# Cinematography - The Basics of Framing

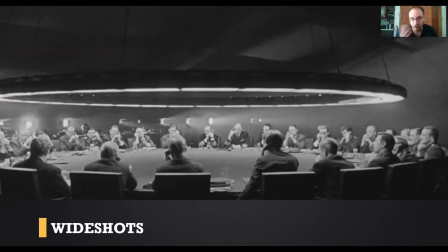So we'll talk first about wide shots, and this is kind of a very basic overview of the basic shots that you should use in your filmmaking, in your shot list and whatnot.
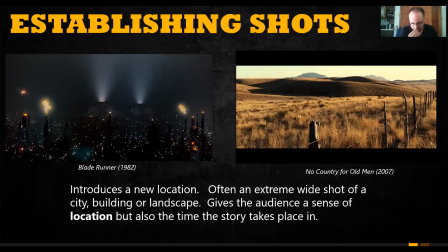So wide shots kind of break down into a certain number of categories. The first wide shot is really an establishing shot, and this is typically an extreme wide shot. It shows, introduces a location, it introduces a time and place,
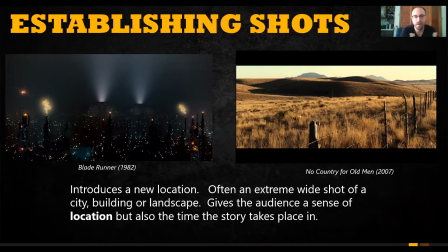so the audience gets a sense of where we are, right? So again, in Blade Runner, we see future Los Angeles. The first shot in the movie, we understand this is a new world. This is a very fantastic world, a bizarre world, and something interesting is going to happen in the story.
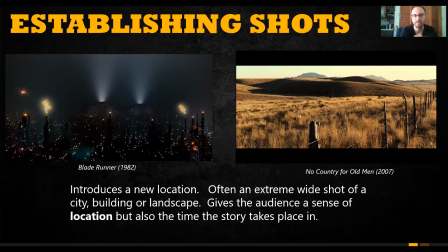Ridley Scott's taking us on a journey here. In No Country for Old Men, the Coen brothers emphasized the vast plains of Texas where the story takes place, right? This is one of the first shots in the movie as well.
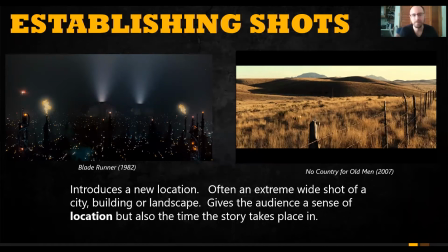Very often you'll see this in the beginning of a movie to give a sense, or the beginning of a sequence to kind of show where we are. It really helps orient the audience. And again, you can kind of consider wide shots to be, the purpose of them is to orient the audience. Where are we, right?
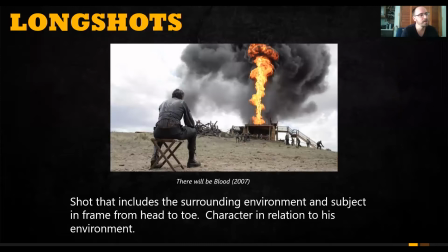A long shot is a type of wide shot that would be used basically to show the character within their environment, right? So in the case of There Will Be Blood, Daniel Day-Lewis's character is looking at the flames that are burning in front of him. This is the first time you've seen this movie, you understand the importance of this shot.
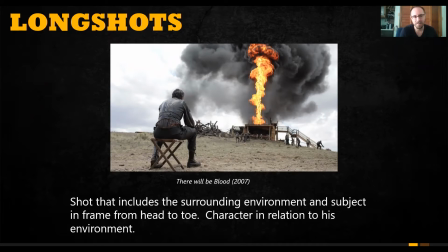This is basically the beginning of his he's finally struck rich, right? He's found the oil that he's been looking for, and the fire of desire is burning within him.
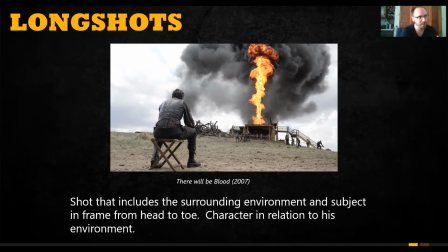You know, and you can interpret this in a lot of ways, but that's kind of the cursory, you know, overview of what the shot means. And he's looking at it, right? So, you know, it really is an interesting shot, but Paul Thomas Anderson framed it in a wide, right? So we see the entire space. We understand everything that's happening. And there's a lot of stuff happening.
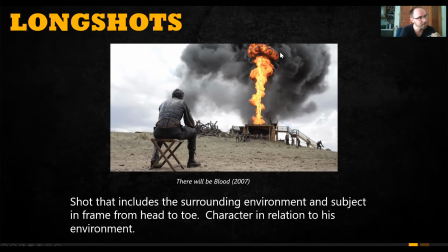We have his men trying to put out the fire, the flame, the height of the flame is emphasized, and his relationship to the flame, right? All of that's done in a wide. Which is very intentional and important to tell that story.
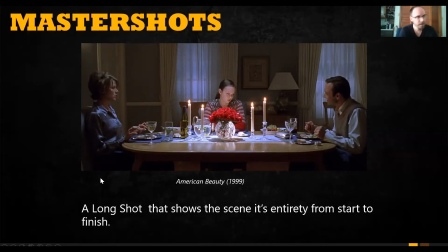Master shots is a type of wide used primarily in a sequence. So you would use a master shot it's a long shot, right? We have the characters in the environment, and we have them, you know, in relation to their environment and the relationship to other characters within the scene.
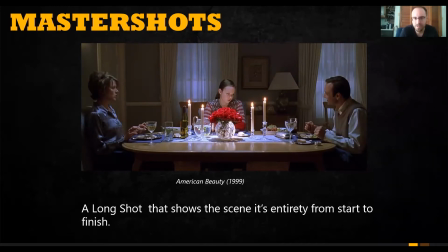And it's typically used to establish you know, where we are, right? It's orienting the audience. We know who's looking at who, you know, who's framed where are we, what's happening,
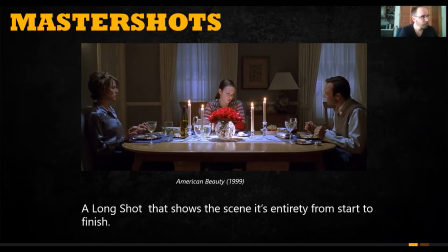and then typically in a sequence you would move tight. So in American Beauty, for example, we know that we are at a dinner scene. We understand the relationship between the wife and the husband, right? They're at opposite ends. We understand that there's something deeper going on there. We, you know, the relationship with the daughter, you know, stuck in the middle, right?
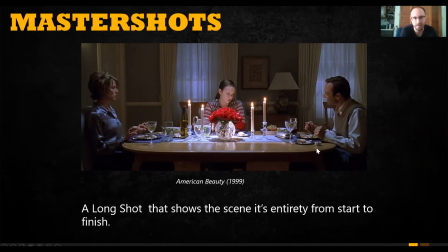There's something deeper hinting there. It's not said, it's hinted. And, you know, again, the director moved in. So, you know, we started wide, then we moved in, we got her close-ups, we got his close-ups, we got her reaction, we got inserts.
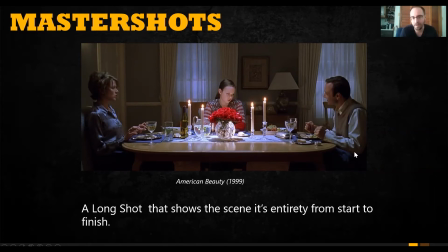And this scene will typically play out in its entirety. You will typically in a shot list, when you're filming, you will shoot this from start to finish, and then you'll move in, shoot close-ups and whatnot.
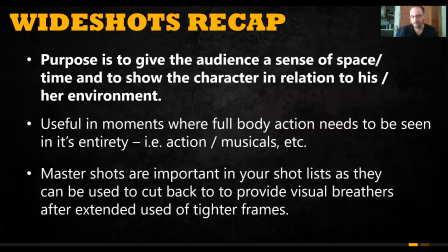Again, quick recap of wide shots. The purpose again is to orient the audience, right? Where are we? Character in relationship to his environment.
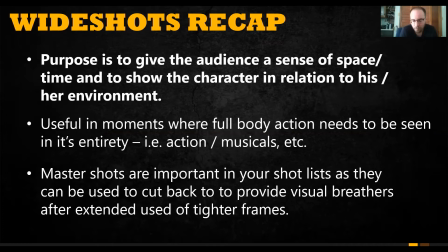It's useful, very useful for full body action scenes or musicals, comedies, stuff like that, where you really want to see the body, you really want to see everything that's happening in the environment. And master shots are really useful for, you know, again,
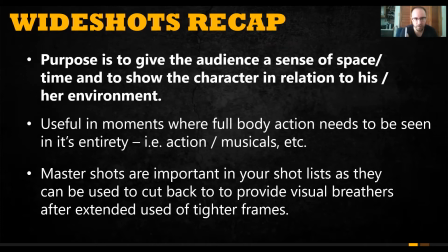establishing orientation of characters, but also in an edit, they can be called what's called a visual breather. There's something that you can cut back to, so, you know, give the audience a sense to breathe. It's like, okay, we're tight and now we're moving back to a wide.
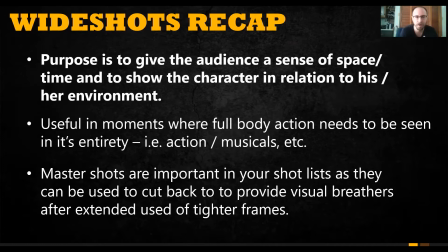So we get that sense of where we are. We get a break from the emotional impact of that close-up.
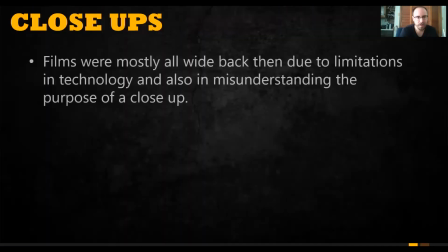Close-ups. So this is a typical a close-up basically. So I guess to kind of go back in history a little bit. Sorry, drinking some water. Go back in history a little bit.
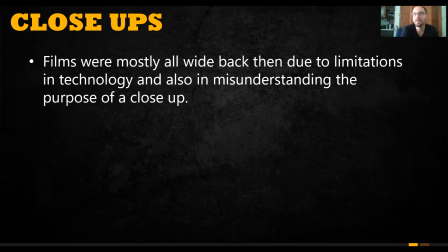The close-up was really kind of for the first time the I would argue the birth of narrative cinema, right? So back in the day, so the theater was the dominant form of storytelling as well as writing,
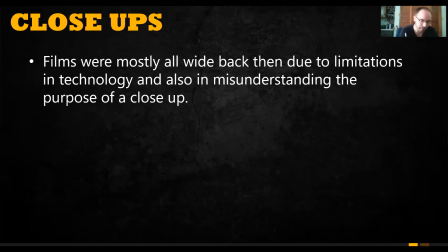movies came out of that. The acting came out of that. All this narrative story elements came out of theater, and so there was a grandiosity to the performance.
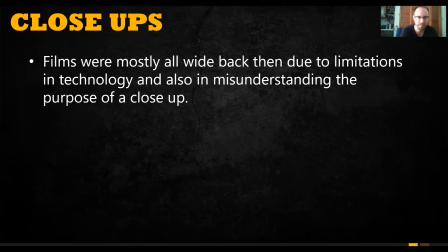So actors emphasize emotion in a very overt way, right? They didn't have sound systems in theaters, so obviously they had to, you know, project and overtly act, which is, you know, considered comical today. So But that was, the limitations of the technology.
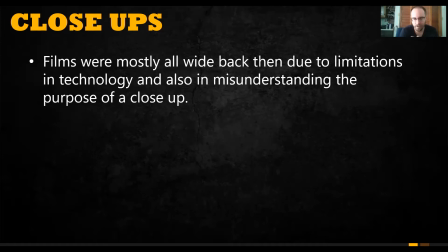And so for most silent films, it was wides.
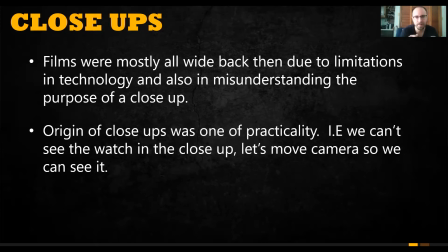That's pretty much all you had. And the origin of the close-up was really a practicality, right? So if we can't see something, we move it, and but it wasn't to emphasize story. It wasn't done intentionally to tell something deeper, to kind of get into the emotional headspace, the character, and really
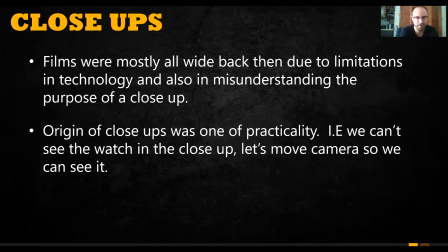say something without saying something, if that makes sense. But it wasn't until directors like D.W.
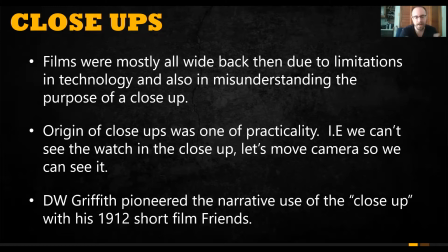Griffith who kind of pioneered that idea of a narrative use of the close-up, where we went tight to the actor because there's something that's being said in their face that we want to emphasize. There's something that we want to show without telling the audience.
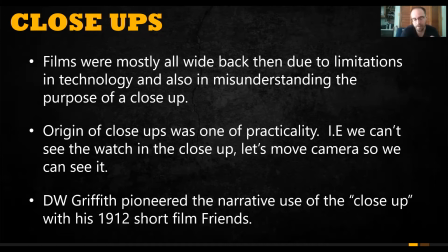And that's really how filmmaking kind of broke away from theater and became its own thing.
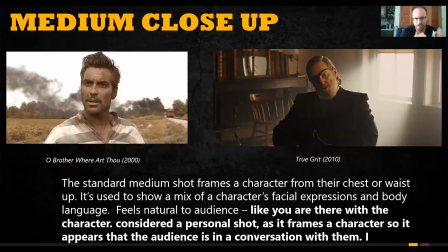And again, just like in wides, there's different categories of close-ups. The standard is the medium close-up. This is really where you frame a character from its chest up or waist up. And it's kind of a personal frame, right? It feels natural.
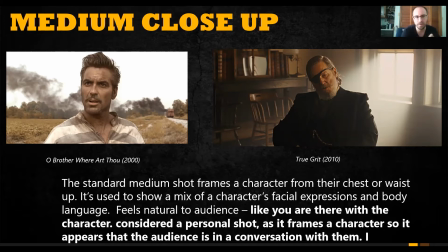It's typically shot with a 50 mil lens, which is considered a natural. Then the human eye is considered somewhat in that range between 50 and 60. And that's a natural personal space. So typically see this in dialogue sequences where we're there, we're with them,
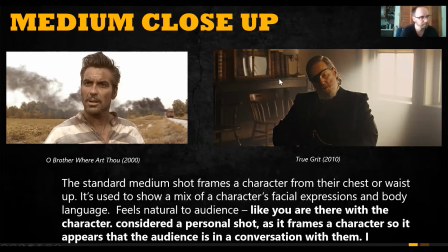we're talking, we're with George Clooney here in his environment. We're standing next to him, right? We're with him wherever he is. Same in True Grit, right? We're there, with the character in his environment there.
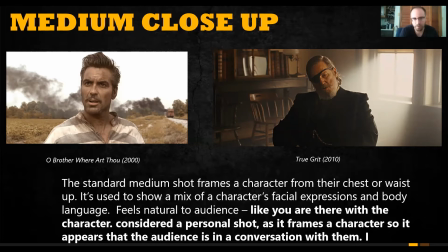Again, typically using dialogue back and forth, pretty standard shot.
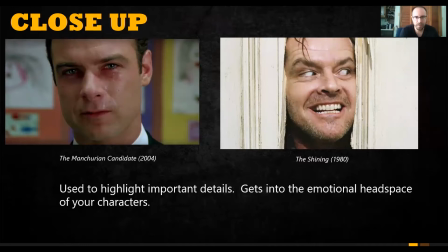Close up, again, highlight important details, used to really get into the emotional headspace, right? You use the close up because there's something important that you want to emphasize. You don't just willy-nilly use close ups. It's intentional. It's important. There's something you want to highlight.
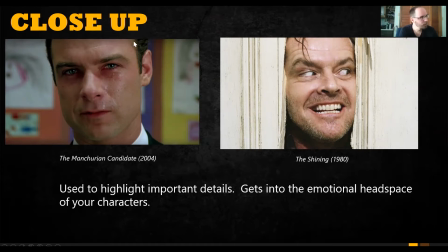Manchurian Candidate, where we understand there's something important happening within his head right now. He's very distraught. Same with The Shining. Obviously, Jack Nicholson's character is insane. So there's insanity. We want to emphasize that.